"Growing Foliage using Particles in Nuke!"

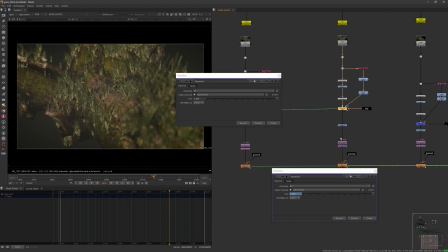2594s
You can copy this, link this to the other guys, so they all feel from the same
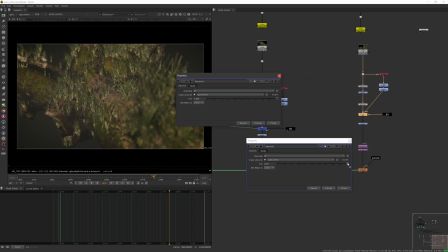2604s
environment, right? So they all feel similar.
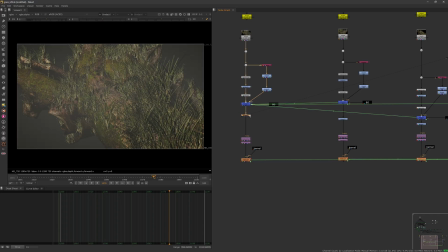2610s
There's a little bit of a grading here just to add back some contrast, because this tends to wash the image.
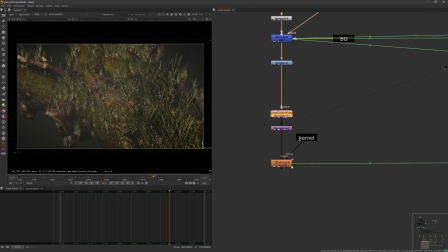2616s
There's some small distortion, a little bit compensated here. You can add some chromatic aberration if you like.
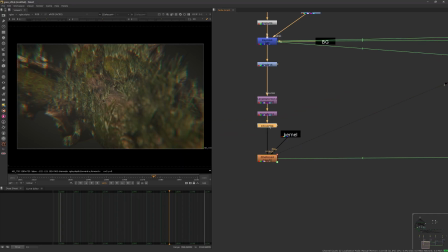2637s
If it's a bit too much,
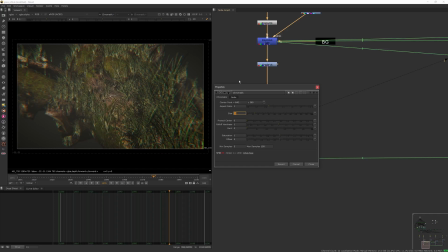2643s
something like this. Let's see, there are several cool chromatic aberration
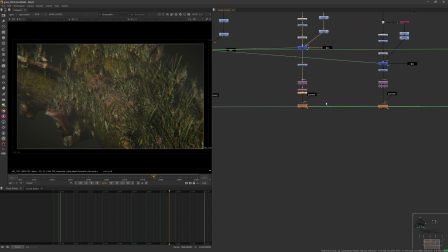2650s
things on Vimeo, on Wikipedia, so you can choose the one you like more. I took this random one just to show, and then you stick the focus there. You can animate the focus pull if you want to follow the things being born or not.
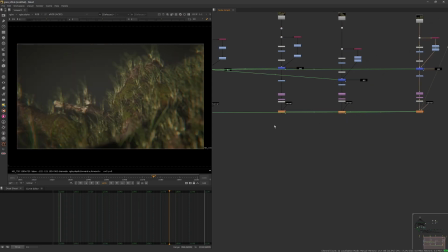2669s
It's up to you. And yeah, so this is more like an experiment. I was curious to see how far we can go, and now that I spent like 2 hours in total in this, I believe it is totally doable.
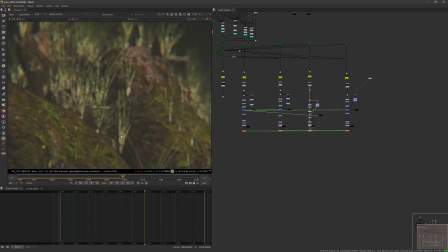2689s
Obviously, we can work a bit better on the integration, like the little grass are too bright.
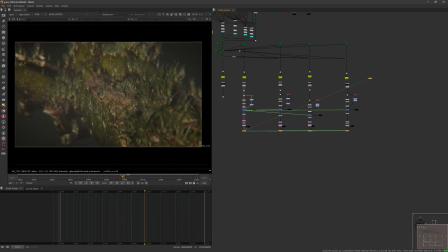2696s
We can change that. Several things, right? Add more variation so they are not pointing the same direction. These kinds of things. But overall, I think it's a successful test.
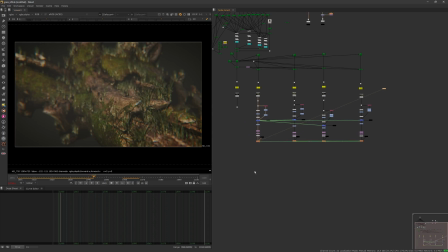2715s
Yeah, this is nonetheless good exercise.
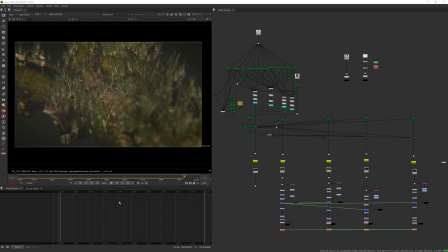2722s
So now I'll just play back the preview of all the cameras we have, all the renders, and you can see the small rotation from the particle, give them a little bit of life.
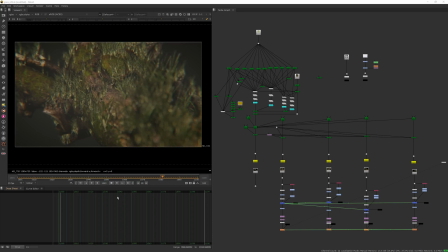2740s
after they are born, so they're not static, they're slightly moving. I think it's a cool solution.
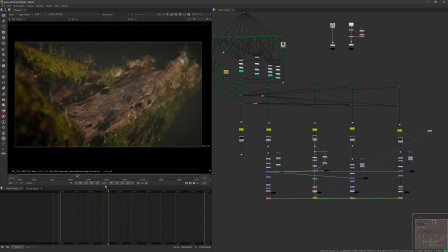2747s
Let's see this guy. Yeah, it can take a bit of time to process stuff, but it totally works.
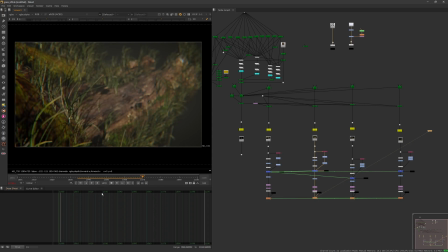2763s
On a like for real commercial version, I would add more of the tiny ones, so and make them really small to make them look like they are moss, kind of a moss on top of the log, because the actual log texture has some moss on it. See, so this is from the texture itself.
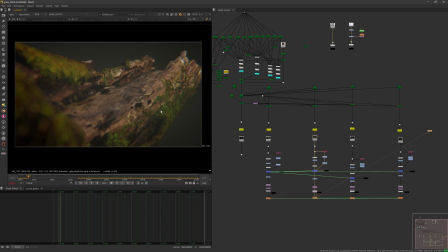2782s
So if I would add more of the tiny one and like a bunch of them, so you have this moss coverage moving. That one can be cool and can be done.
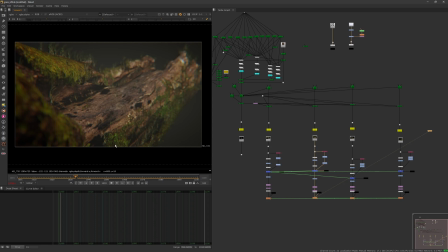2796s
So that's something that we can also improve. Yeah, pretty cool. Let's see this little guy here. And I did render this the fastest way possible,
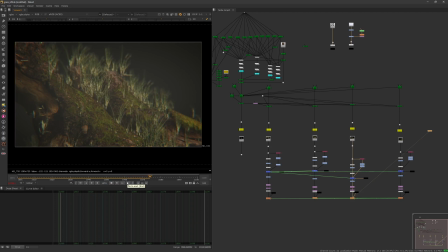2811s
because it doesn't make sense to have like make the computer suffer and render overnight. If it's just a proof of concept, we can learn from this a lot. So see, there's one guy inter overlapping here the geometry.
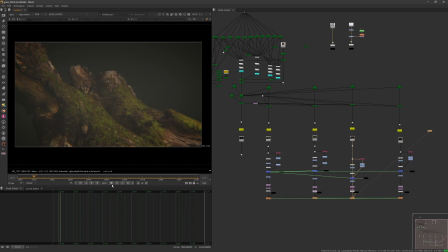2829s
So this we can mask out eventually. You know, all of this can be tweaked. Let's see this one.